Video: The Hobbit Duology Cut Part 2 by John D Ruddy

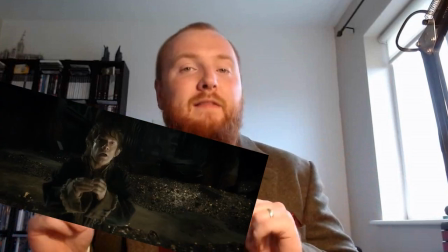2022s
I've included the moment of Bilbo grabbing the Arkenstone here at the end of this scene,
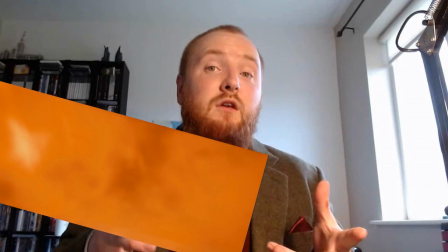2028s
removing any ambiguity of whether or not he has it. That ambiguity worked in the 3 films, but not so much in the 2.
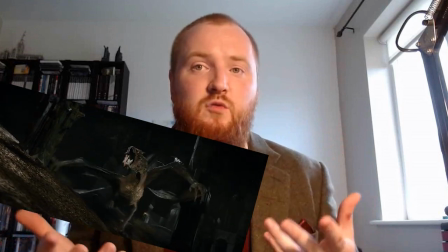2037s
After Thorin's confrontation with Bilbo and Smaug chasing the dwarves into an archway, we cut to Tauriel's healing of Kili.
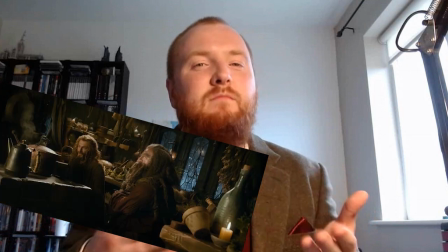2045s
Kili's ramblings to Tauriel afterwards is trimmed to not include, "Do you think she could have loved me?"
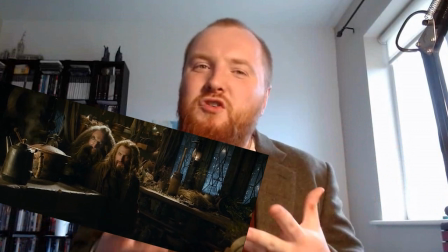2052s
This storyline seems much more genuine if they're not
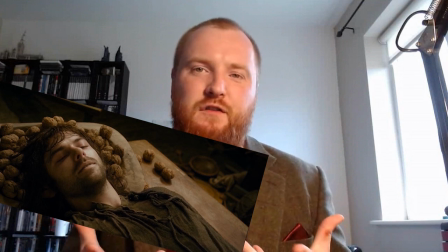2056s
proclaiming their undying love for each other after barely hours of knowing each other.
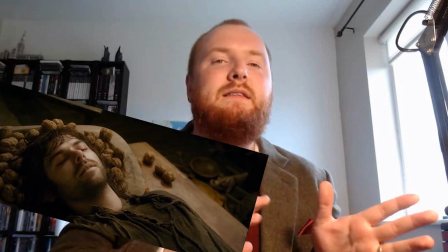2061s
It's more like a, in any other time, any other place, if given the space, these two may have been able to blossom.
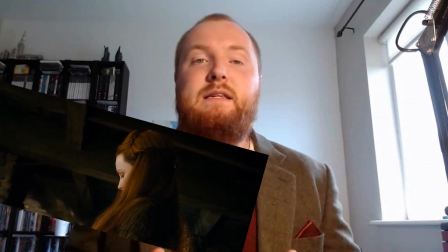2068s
But alas, they meet in the middle of a brewing war.
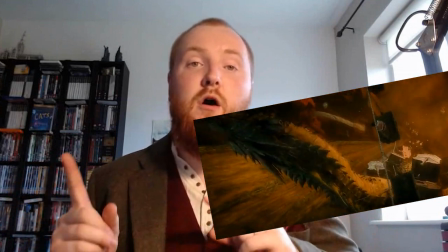2072s
The entire complicated sequence of dwarves trying to kill Smaug and Legolas's showdown with Bolg are cut for time and pacing.
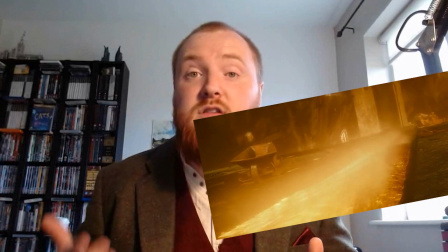2080s
The dwarven fight with Smaug was only put in there because the 3-movie structure needed an action climax for film 2.
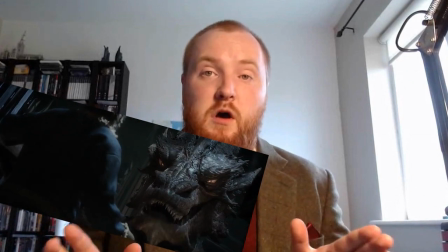2088s
We then cut to Bilbo's final confrontation with Smaug before Smaug decides to leave for Lake Town.
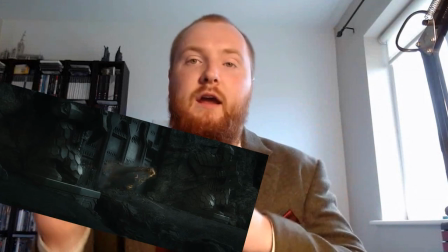2094s
It cuts directly to Smaug breaking out of the front gate and taking flight.
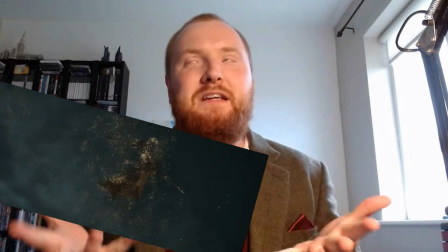2099s
Unfortunately, the fact that he is covered in flakes of gold is unexplained in this cut, but again, if I could, I would.
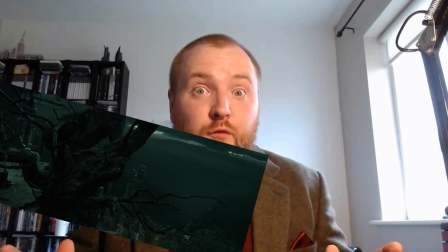2108s
Instead of cutting to black after the final "what have we done" line of Desolation of Smaug,
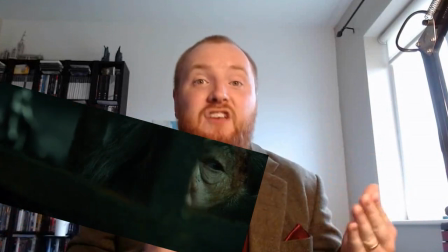2114s
we cut to an abandoned Dol Guldur and caged Gandalf, seeing the legions leaving for war.
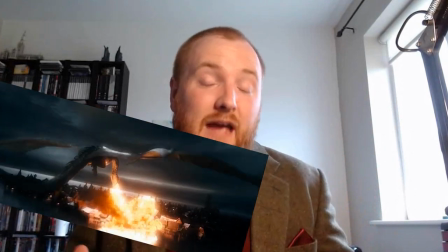2121s
We cut back to Smaug's destruction of Laketown and his death, which all remain pretty much uncut.
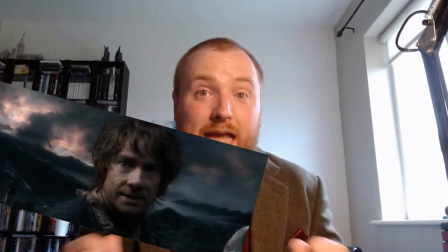2127s
After Bilbo announces Smaug is dead, we cut to an edited,
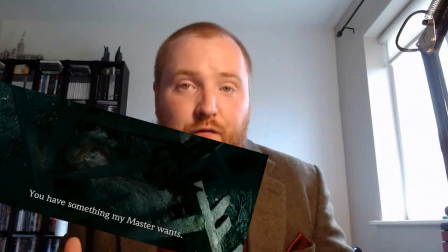2132s
extended sequence of Big Beardy Azog abusing Gandalf, and the arrival of the White Council and banishment of Sauron.
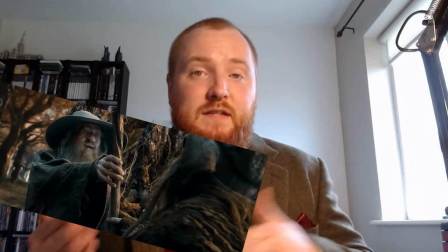2139s
Radagast giving Gandalf his staff is included.
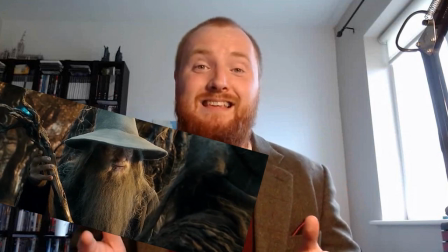2142s
It is evident in call sheets that Beorn was originally in this scene, and indeed a prisoner in Dol Guldur with Gandalf.
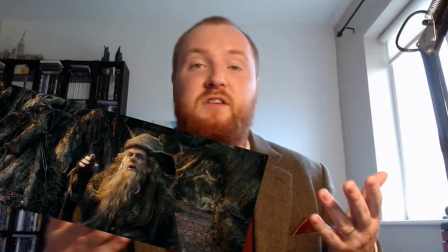2150s
There is much of this subplot that remains a mystery regarding what was originally intended.
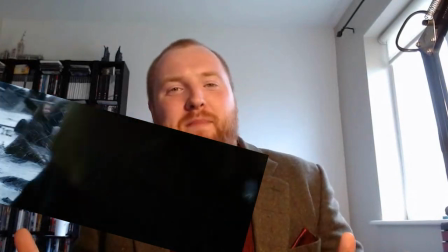2156s
# release the duology cut! We cut back to the chaotic shoreline of Laketown.
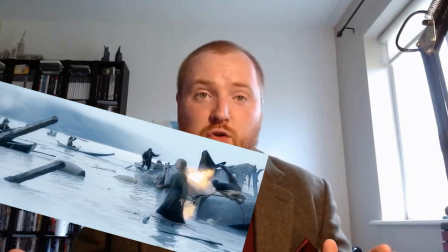2161s
Some shots of Alfred are cut to reduce his ridiculousness.
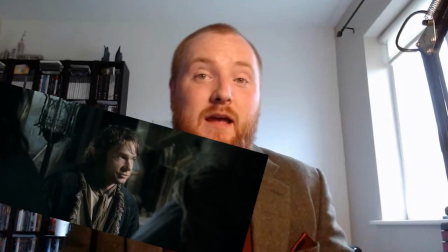2166s
When the dwarves are reunited and Bilbo warns of Thorin's sickness,
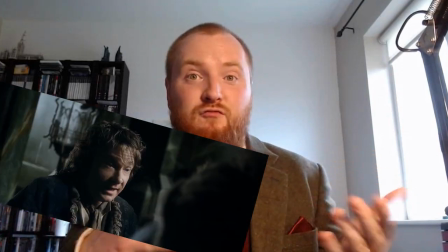2171s
I've cut "he's been down there for days" and reference to dragon sickness because A,
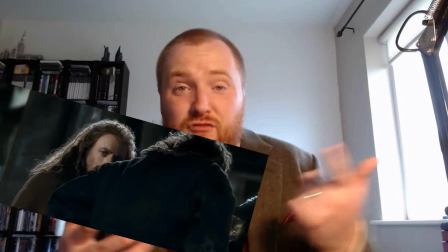2178s
he's been down there a few hours, max, and B, greed is a better thing to suffer from than dragon sickness.
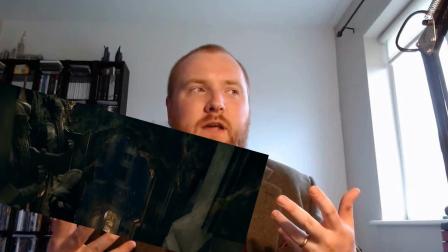2186s
I haven't cut all dragon sickness references, but it's not a thing in this cut, you know?
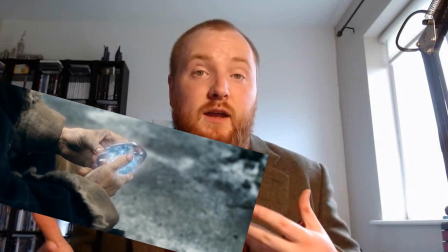2193s
The quiet scene with Bilbo revealing he has the Arkenstone to the audience is greatly reduced to a reminder shot or two,
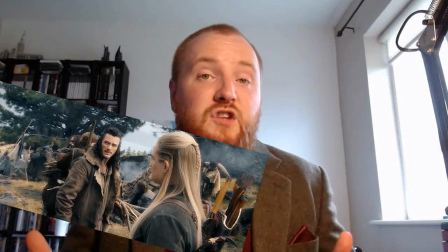2202s
as we've already seen it. Alfred's comments about the mountain to Bard are cut.
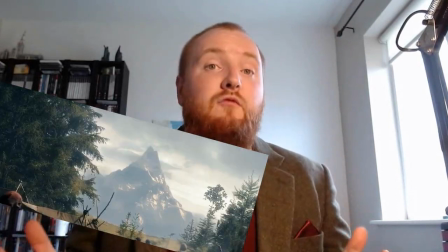2207s
Alfred is not a main character in this film. Any reference of Tauriel being banished from Mirkwood is cut.
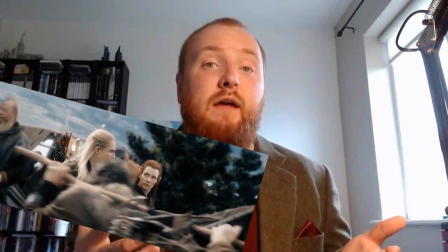2214s
Tauriel simply joins Legolas to Gundabad. Much of the arrival of men and elves to Dale remains fairly uncut,
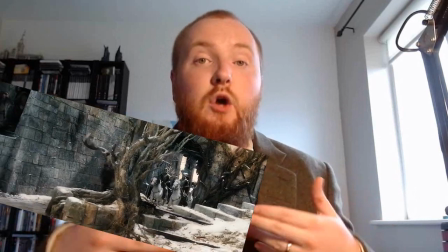2222s
as does the dwarves' preparation and negotiations between Bard and Thorin.
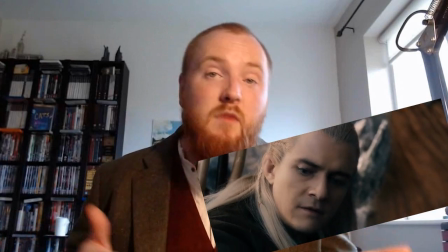2227s
Legolas's backstory about his mother and Angmar are cut.
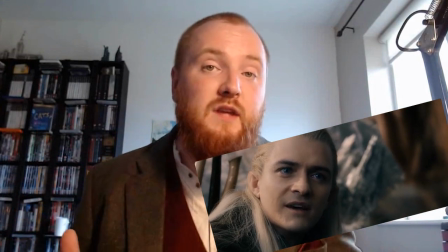2231s
Legolas and Thranduil are reduced to supporting roles in these films, and their character arcs are greatly reduced.
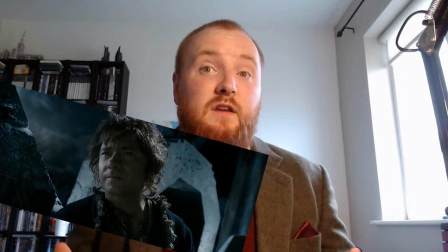2239s
The extended scene between Bilbo and Bofur is included to echo the similar scene in the mountain cave in film 1.
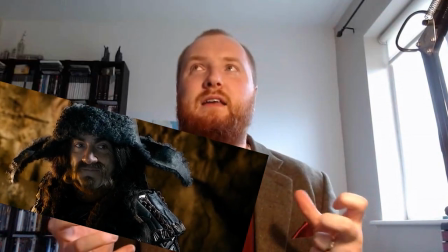2246s
I love this scene. The performances and what's not said is just so good.
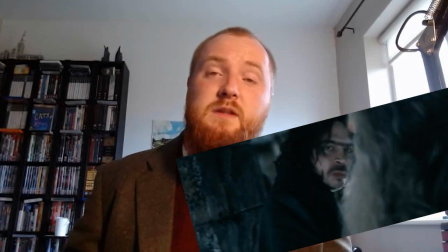2253s
Alfred's involvement with Bilbo's sleeping arrangements is cut. We assume Bilbo sneaks back.
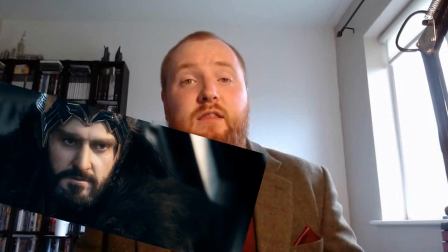2259s
You don't have to tell us everything. The drama at the wall regarding the Arkenstone remains uncut.
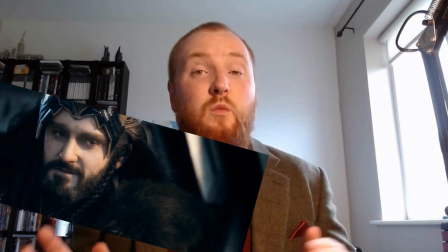2264s
Everything of what was film 3 up until this point was mostly shot during principal photography,
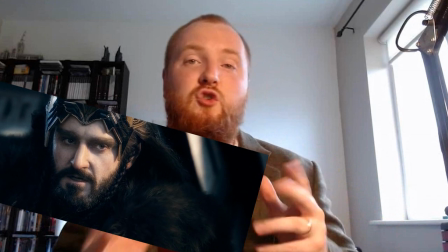2270s
and thus probably existed within the 2-movie structure. I will say this
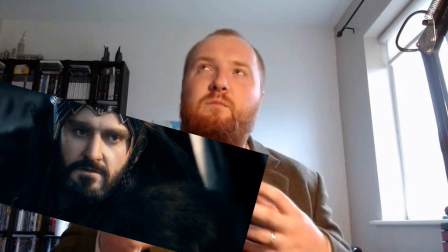2277s
part is a bit flabby and could probably be trimmed even more
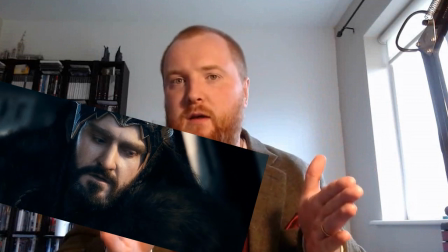2282s
between the death of Smaug and the beginning of the Battle of the Five Armies. It's a bit flabby.
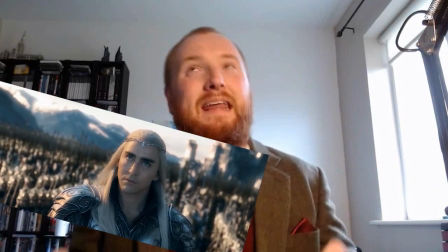2287s
Could snip it a bit more. But again, I'm limited by sound mixes and music.
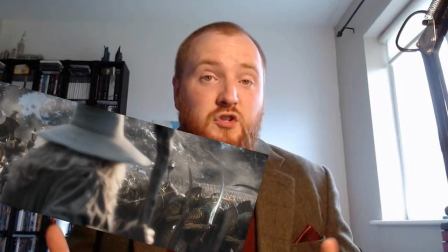2295s
The battle that follows was shot and much was written with the knowledge that it would be a 3rd film.
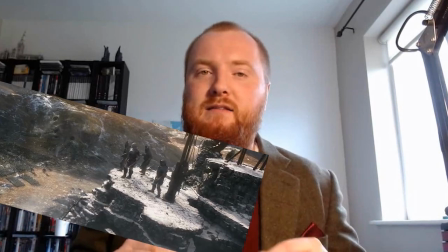2301s
Thus, the battle sequence is probably a lot more complex than it would have been written and shot to be the end of a 2nd film.
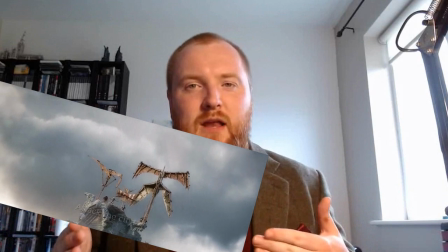2310s
This made the sequence somewhat difficult to streamline, and yet at the same time, it was quite easy.
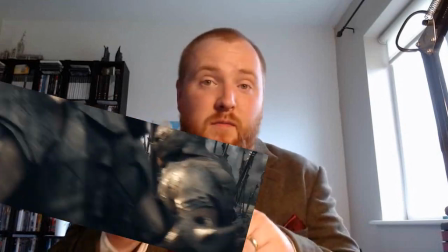2318s
The intricacies of what I cut from the battle is not going to be detailed here.
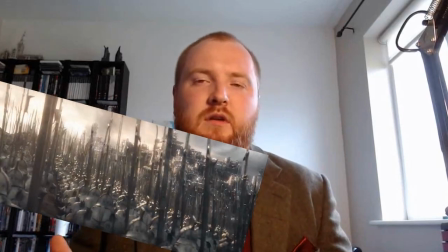2323s
There's just so much chopping and changing. The simpler dwarf charge from the theatrical cut is used.
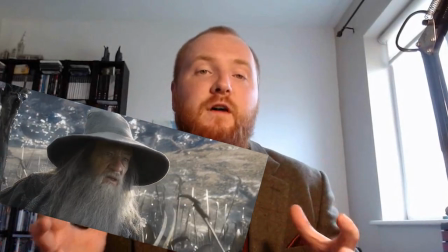2330s
The whole battle is streamlined to follow a much smoother narrative.
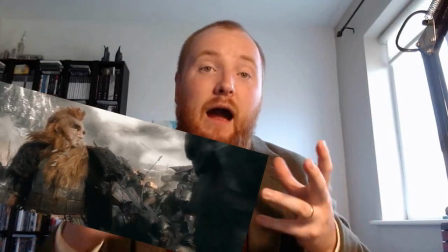2335s
Some extended shots of mounted Thranduil and Dane fighting are included, but Bard's heroics saving his family are cut.
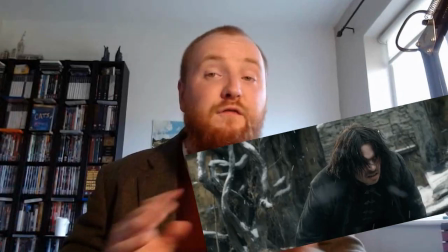2343s
We know he's a hero. Alfred is gone from this final battle.
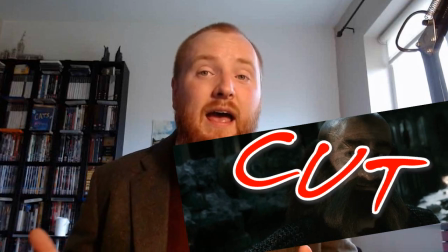2348s
The scene between Thorin and Dwalin is cut, as is the very blatant gold floor scene.
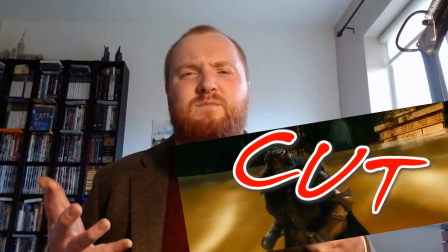2354s
Thorin's recovery is subtler in this cut.
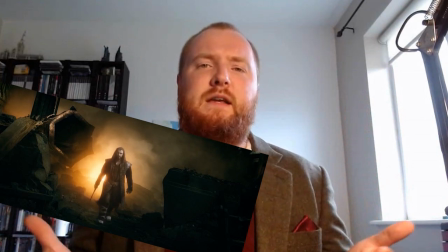2358s
At the bleakest hour, Thorin simply emerges to fight and emboldens his men, having seen the error of his ways.
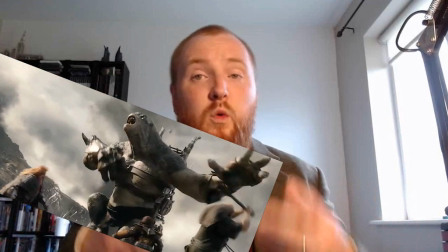2367s
Some of the extended sequences of Thorin's company were reinserted to give more focus on the dwarves,
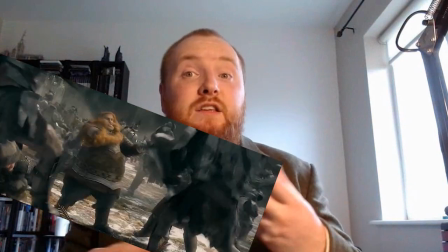2374s
including the axe throwing sequence with a reprise of the Misty Mountains theme for a nice throwback to film
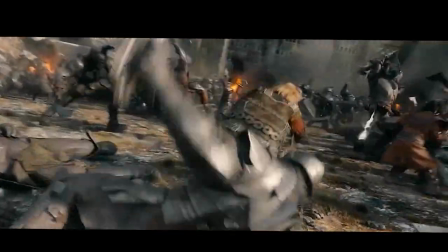2382s
1.
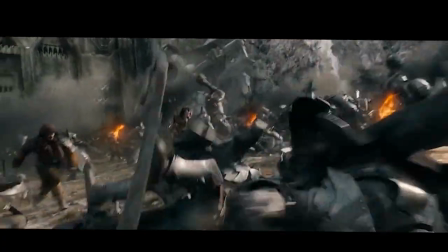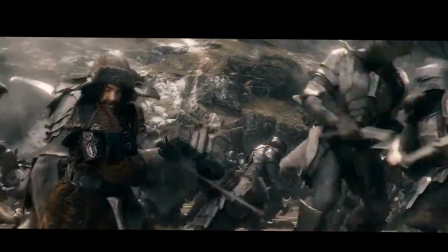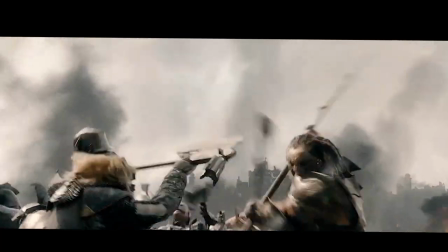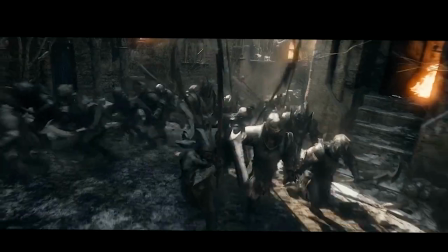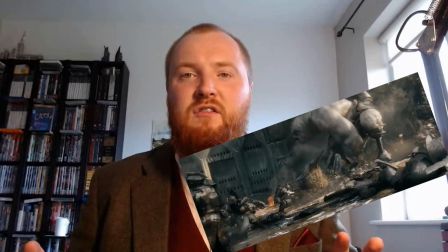2410s
Disgusting and very
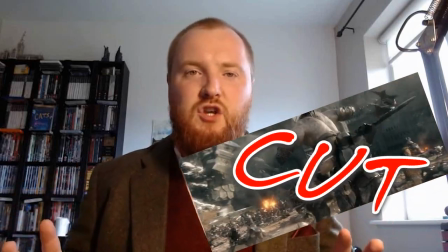2413s
un-Tolkien Stumpy troll remains cut as much as possible from this version.
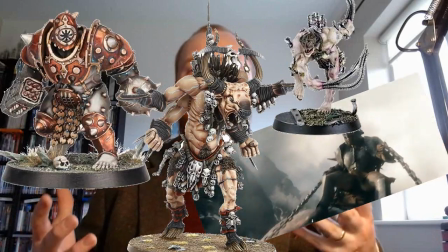2419s
It fits more into Warhammer or Warcraft, but not The Hobbit.
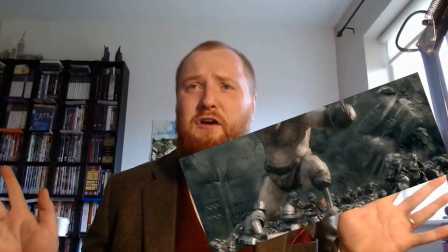2426s
And again, this isn't anything on amputees. It's just
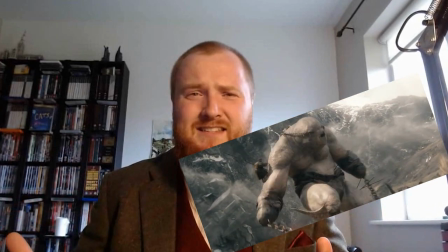2431s
a really cruel design, and I just cannot imagine J.R.R.
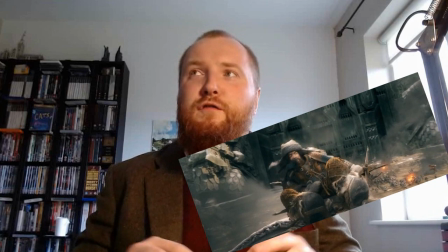2438s
Tolkien writing. And then the troll with huge flailing chain balls coming from his
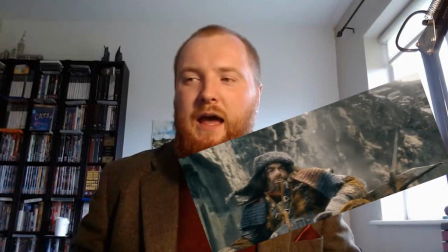2448s
arm stumps, and he was blind, and chains attached to his eyelids allowed an orc upon his back to control him and steer him. Like, obviously Tolkien would have worded that much better than me, but it's just not Tolkien. Warcraft, yeah. Warhammer, absolutely. Not Tolkien.
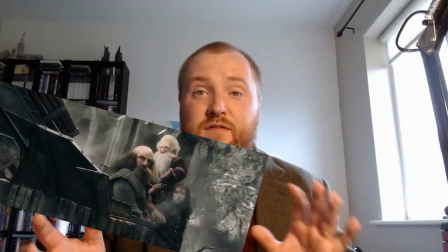2472s
I reinstated the Dwarven chariot sequence with the removal of some of the gratuitous, gory violence.
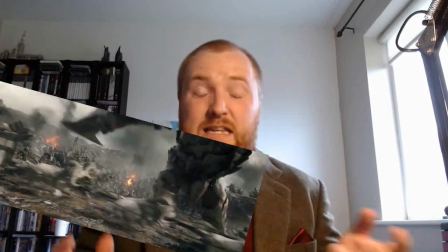2479s
Sorry, Pete. And indeed, no Stumpy.
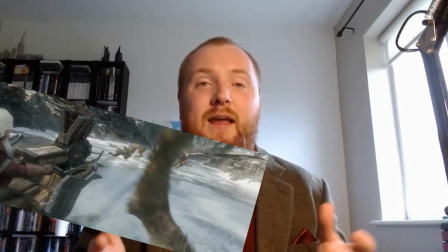2482s
This is a great little set piece, which is compelling and gives Balin an excellent hero moment.
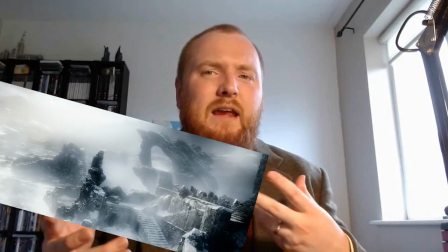2489s
When the dwarves are on Ravenhill, I streamlined the editing to make it more like Philly gets caught amidst the chaos of battle,
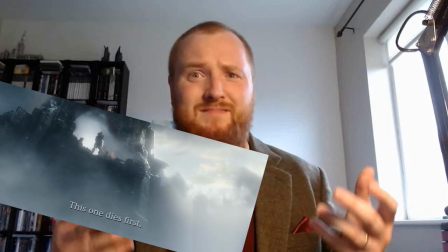2497s
instead of the cumbersome, suicidal scouting mission.
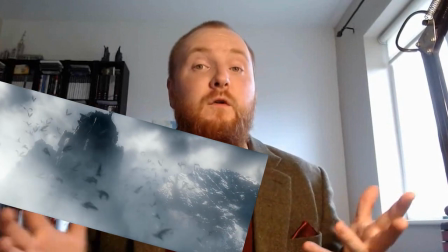2501s
As Tauriel and Legolas approach Ravenhill, the focus remains on Tauriel and her going to save Kili.